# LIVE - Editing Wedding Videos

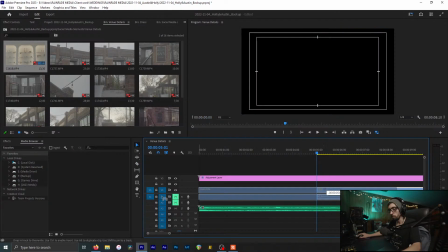13:48 So what I'm doing here is I'm looking for the most stable portion of this shot.
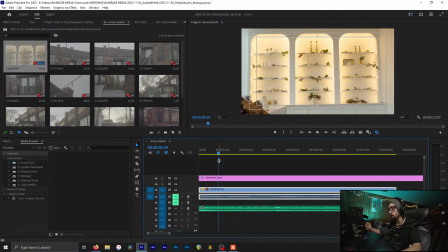13:56 And this is going to be here very, like, it's going to be gone very quickly, because it's going to pass in about like half a measure of the song or something like that.
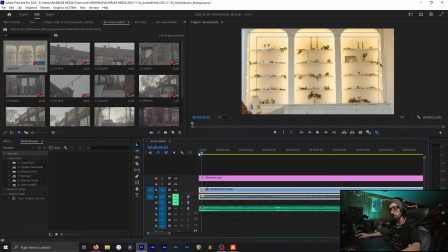14:11 And then we're going to slow this down by 40%, or slow it down to 40%. Well, that lagged.
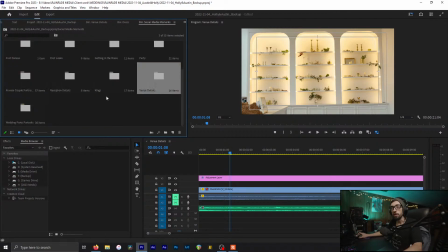14:30 Fun. All right. New streaming challenge is
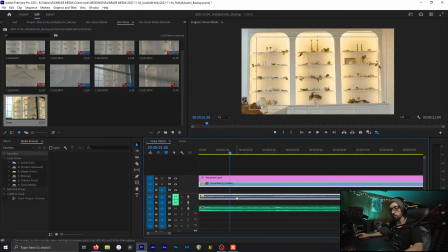14:39 not being able to hear everything in time. So let's do this. All right.
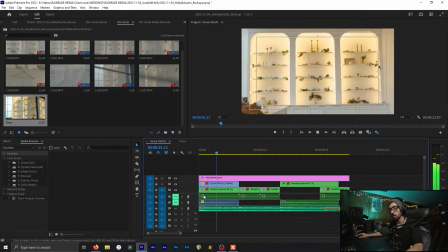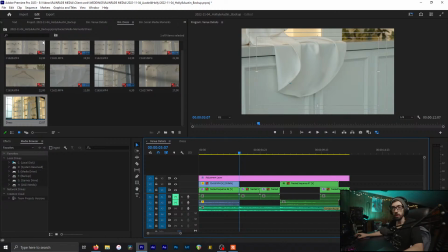15:00 Yeah, so
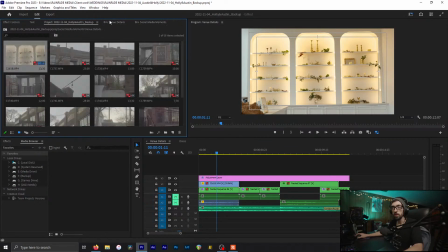15:06 how many venue details do we actually have?
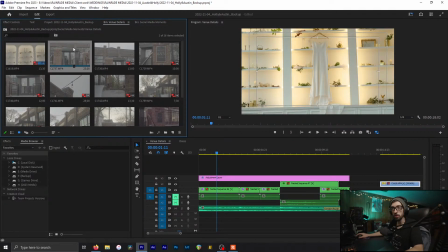15:10 Actually, I want to start with an exterior shot here, so let's do this.
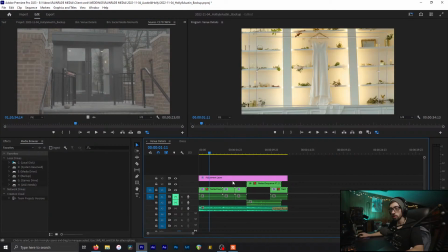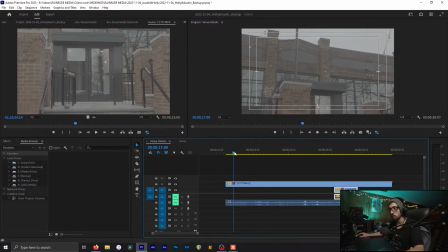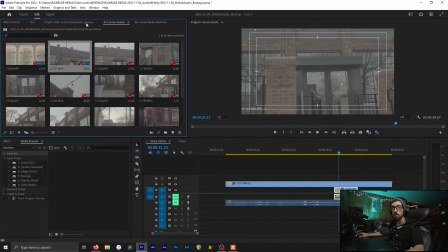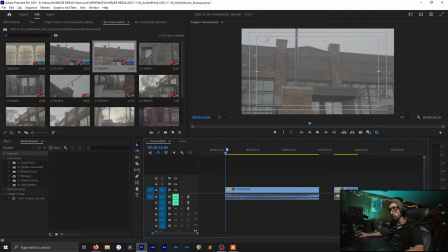15:37 May not have been satisfied with that when I first shot it. So let's do, and I did this thing where I went through,
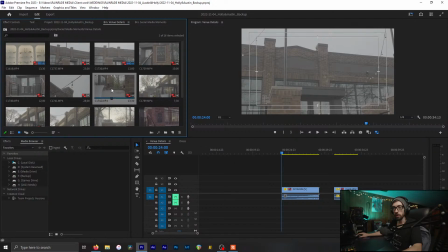15:58 or I went outside after each super major moment throughout the day. So I got a shot when I was first there in the morning, and then I went back out.
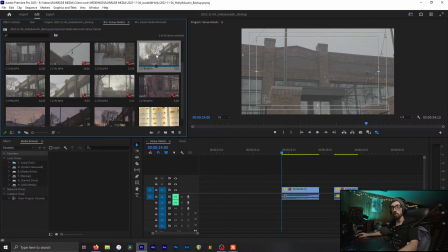16:14 I think this was during golden hour.
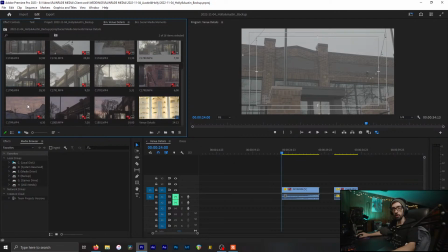16:20 So I have an exterior of the building from golden hour and then right like during twilight. And this was to kind of help transition from scene to scene,
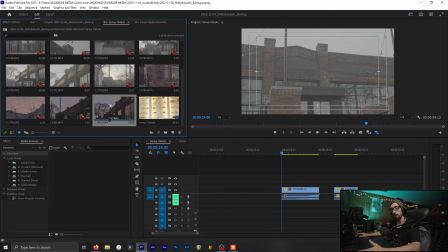16:33 even though I haven't shot stuff like this this year, just because I haven't yet.
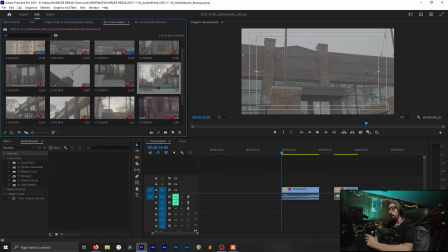16:41 Or I haven't needed to, I should say. But this kind of helps give context of what the venue will look like
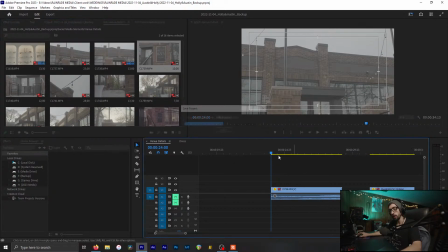16:55 throughout the day in various lighting conditions. All
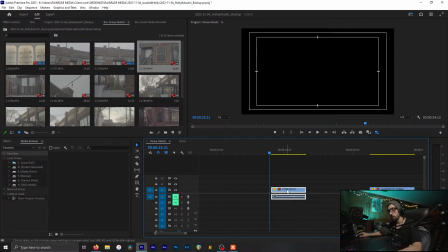17:04 right, so let's do that.
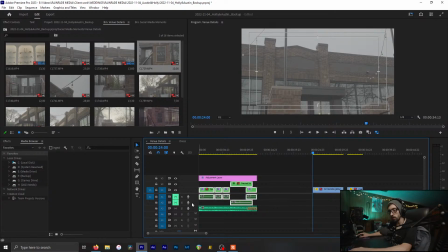17:10 I'm just gonna disconnect all audio here so I don't have to worry about it.
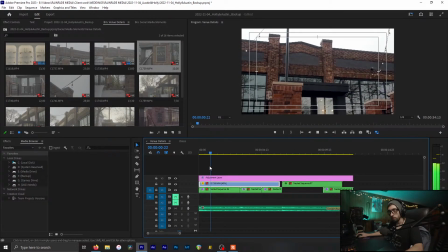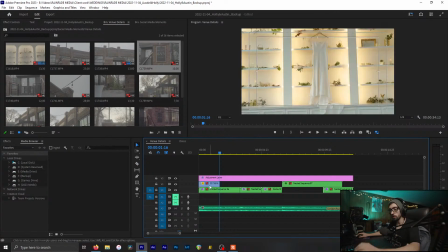17:23 It's gonna get super annoying.